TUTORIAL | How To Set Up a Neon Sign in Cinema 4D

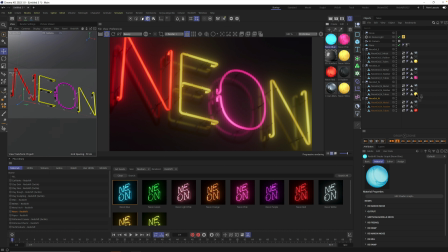(20:07)
let's do blue and then i think the second n is first boink oh that's it chad that is it all right it looks like a an 80s like shop welcome to club neon
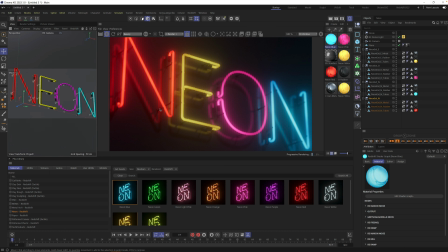(20:27)
uh all right um all right help me frame this thing up for a final render i think it needs a little bit more uh composition chad love and i think we're we're good for today so here's what i would do like grab a null and uh throw that down and put all your letters into that null
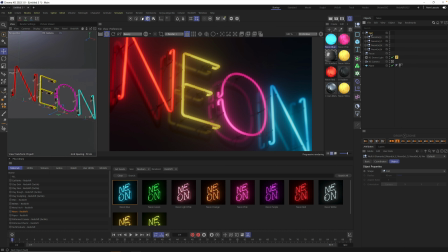(20:47)
okay doing it and then copy it and put another neon sign right below it we're gonna have like a wall that says neon oh yes i'll fill up the frame a little bit and another one yeah put another one above it and maybe like offset it so it's not like offset both of
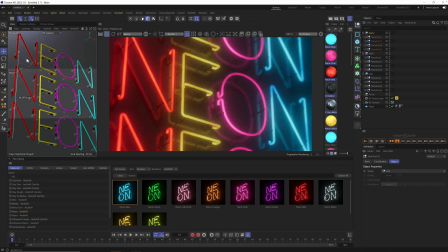(21:07)
them so they're not like directly lined up yeah i see what you mean so oh you know what you do you take the you take the second one and you line up the e so it says neon looking down oh
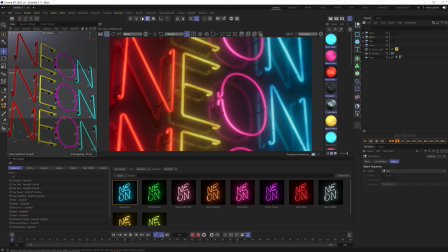(21:22)
oh oh oh okay so the bottom one moves over to e that one that one should move over to o wait like this yeah no keep going the other way keep going the other way so i want
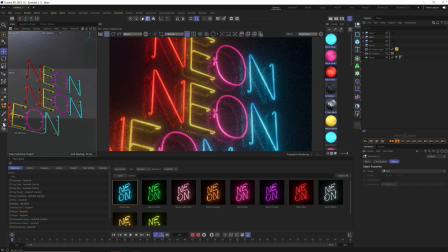(21:37)
that first letter keep going there you go and move the second one oh and yeah i want that second row to move so that it yeah there you go there you go
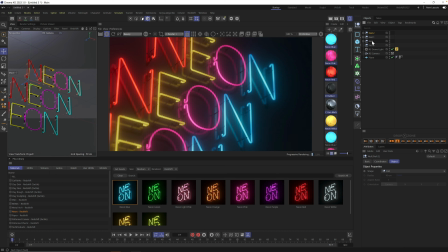(21:50)
oh cute okay now uh we could copy all three again yeah and then make like a pattern cool i don't know is that what is it yeah going too far well what do you think that's fine that's good we're just kind of filling up the frame to make it interesting
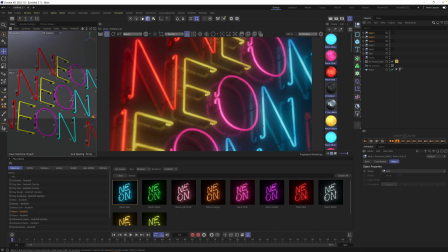(22:10)
and then picking like that one word that we want to be our hero like that looks pretty good yeah that helps a lot right i feel like i feel like more more blur but this is the downfall of me sometimes chad i'm just like let's crank you know like i mean you could but i just
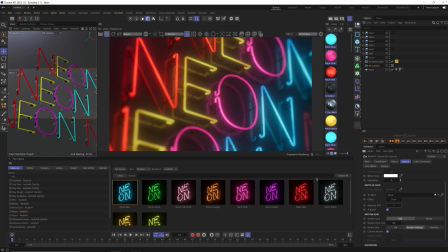(22:30)
got my dslr and i just leave it on you know 1.4 at all times and get this look but it's kind of where my head is what do you think oh i got to move my focus point two by the way because i moved all this stuff we're just going to move it to this e and now we're now we're looking yeah i think that's i think
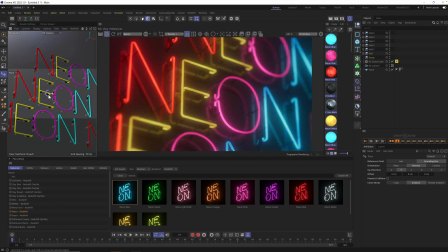(22:47)
i wouldn't go like any crazier with the depth of field on it because otherwise it just like it looks like a miniature sign um but yeah that's looking good that's um that's i might even i might brighten up that material uh the
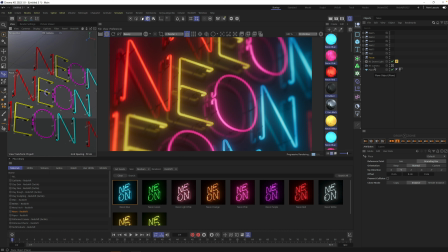(23:03)
background uh plane i might make it more black